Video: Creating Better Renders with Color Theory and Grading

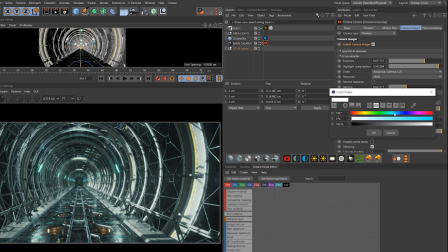249s
For example, this LUT shifted things to blue for me here, so I can compensate against that by dialing blue into the white balance, and now I've got a healthier range of colors going on.
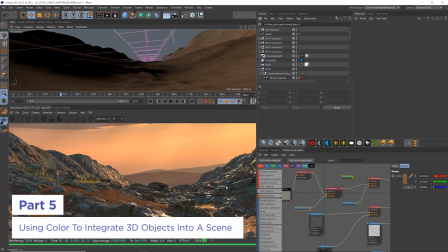258s
Another instance where we need to be concerned about color is in terms of texturing and integrating 3D objects together.
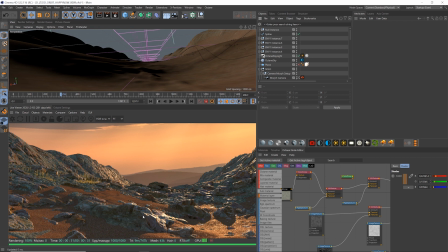264s
For example, here these rocks from this displacement texture don't match the dusty sand very well at all, and if I go in and mix a reddish brown color into the diffuse map of the material,
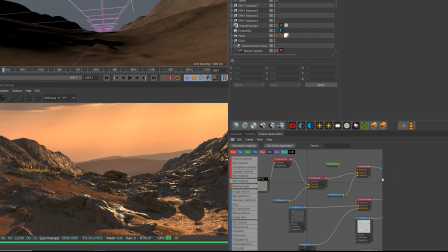272s
we're getting much closer. Also, we can do a trick here that integrates these rocks further by using a falloff node set to normal versus vector 90 degrees, and then creating more of a sand color that pools around the base of these rocks. This really blends it in nicely.
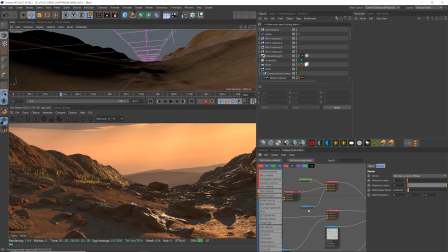286s
And just to explain this in more detail, what's happening is only the more vertical surfaces are being selected here, which you can see if I change the color to a bright red, and that just makes it feel like the sand is collecting in these areas.
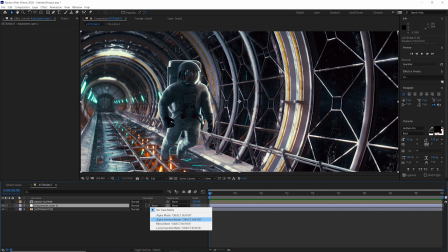297s
Rendering object buffers is also extremely useful for adding more contrast to your hero characters and bringing more attention to certain focal points within your scenes.
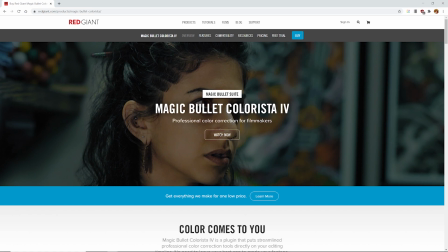305s
On top of all of this, it's very helpful to learn to use color grading tools to sweeten your renders even further, like DaVinci Resolve, which is free and my personal favorite.
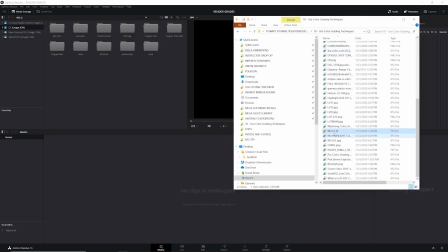313s
So here I've got an ungraded version of my render and I'm just going to drag this into the media pool in Resolve and then I'll jump into
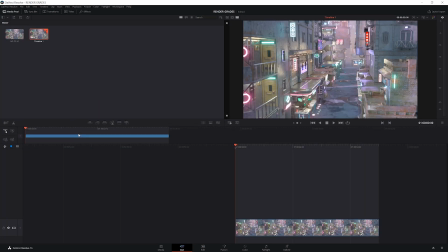320s
the cut here and then I'll drag this down here to create a new timeline and then I'll just jump over to color and so here we've
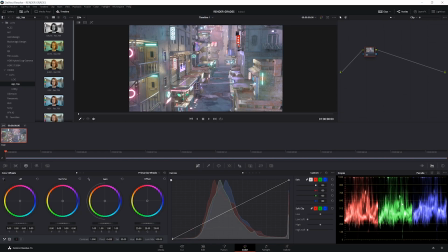326s
got access to a bunch of color controls including scopes which are really helpful for viewing the information about the color.
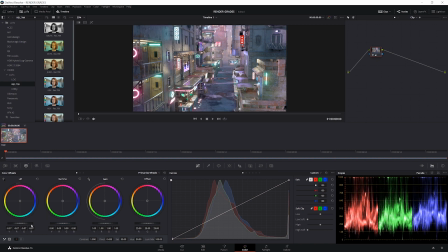331s
Our main controls are down here and I'm just going to take the lift for starters which means our shadows and drag this down a little bit.
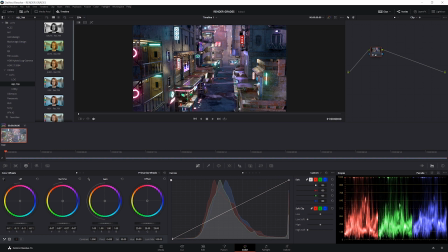338s
Now we also need to bring the gamma which means our mid-tones down a little bit and this is starting to look a lot more healthy.
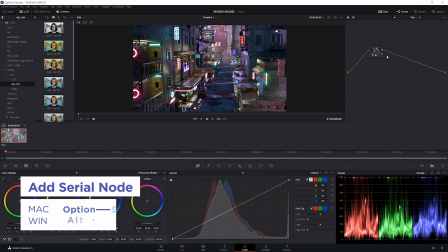344s
At this point we can also come over here and just add a new node with Alt S which means new serial
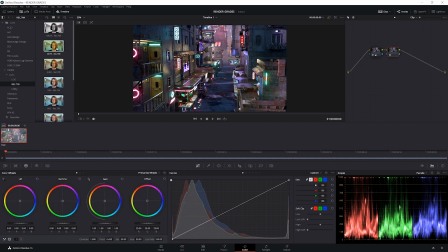349s
node and here I've got a bunch of my favorite LUTs and if I just mouse over them then we can see a preview. KDX is pretty nice Vision 6 is one of my favorites and Vision 4 is great too. I'm gonna go for Vision 4 and just double click and now we've applied the LUT.
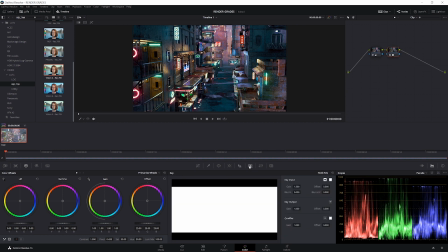363s
Now if we want to dial back on the strength of this we can actually come over to our key window here and just take our key output down which basically just mixes up and down the whole node though i'm pretty happy with it at one if you've got it set to a certain number and you want it to jump back to the default you can just double click now you can see here in our rgb parade that
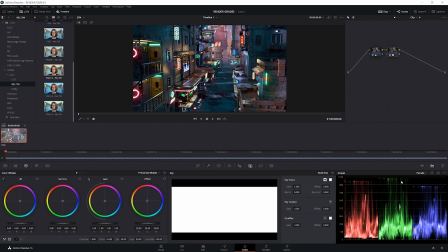380s
we've got a lot more green in the highlights and less blue so we've got kind of a yellow tint to the highlights which i don't mind a ton but if you wanted to neutralize this you could come over here and start messing with the gain which just means the highlights now here it's going to act really weird and you're never going to get what you want because we're actually grading through the LUT right now.
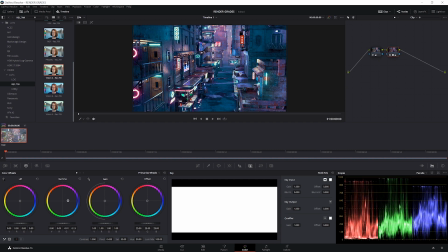395s
So this can actually be a cool thing. Like if we come to the gamma, we can really shift the colors around here to get some pretty unique results. And I find that grading on the same node as the LUT really alters the colors dramatically. But here, I don't think we want to do that. We just want to neutralize. So let's hit Alt S again to create another node. So just like After Effects, we're applying one correction after another.
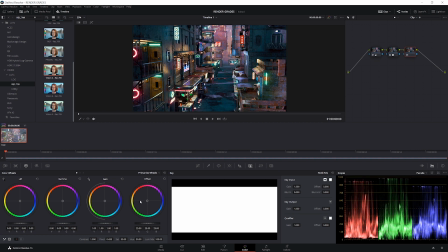413s
So here now, if I mess with the gain, you're going to see this behaves a lot more normally. Now, if we look over at our parade, we can kind of try and match these a little bit nicer.
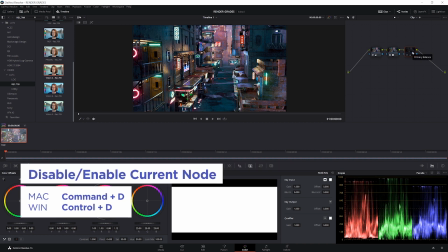422s
So something like that. And I can hit Ctrl D to disable this or enable it. But honestly, the scopes are not everything.
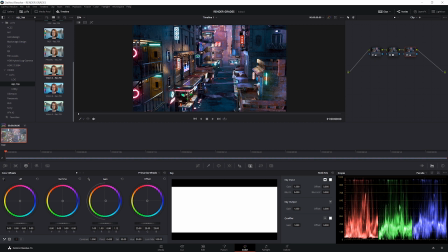429s
They can give you an idea of where your colors are, but really just use your eye to judge. In this case, I don't really like this node, so I'm just going to delete it. Okay, so now I'm going to create a new serial node here with Alt S. And then this is kind of an interesting thing we can do.
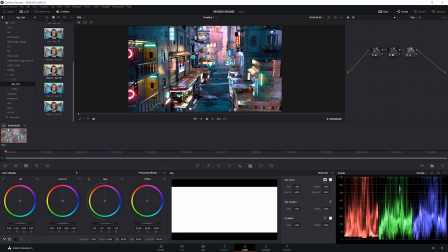442s
We can bring up the gain to get a much brighter exposure. And at this point, we're clipping our highlights. But say we want this exposure with reeled in highlights. What we can do is we can come over here and jump from primary wheels to log. And here these color controls are a lot more narrow than our primary wheels and only affect a small slice of the picture.
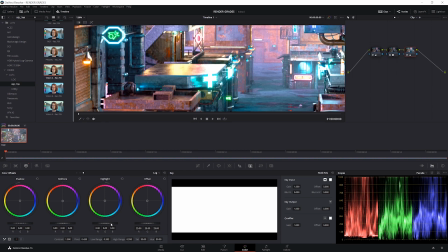459s
So here if we zoom into this highlight and we dial back on this highlight wheel we're just going to compress the highest highlights down into this region. So let's bring this down until we're just shy of white. And you can see how when I'm altering this it's really just affecting this top range of the image versus
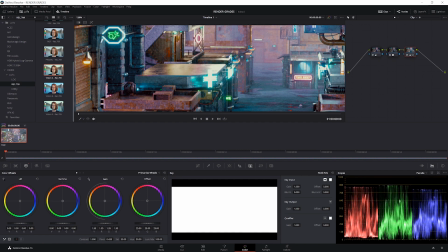475s
when we're in primary wheels and I mess with the gain we're affecting a lot more of the picture. Same thing with mid tones see how we're just affecting that little slice and shadows.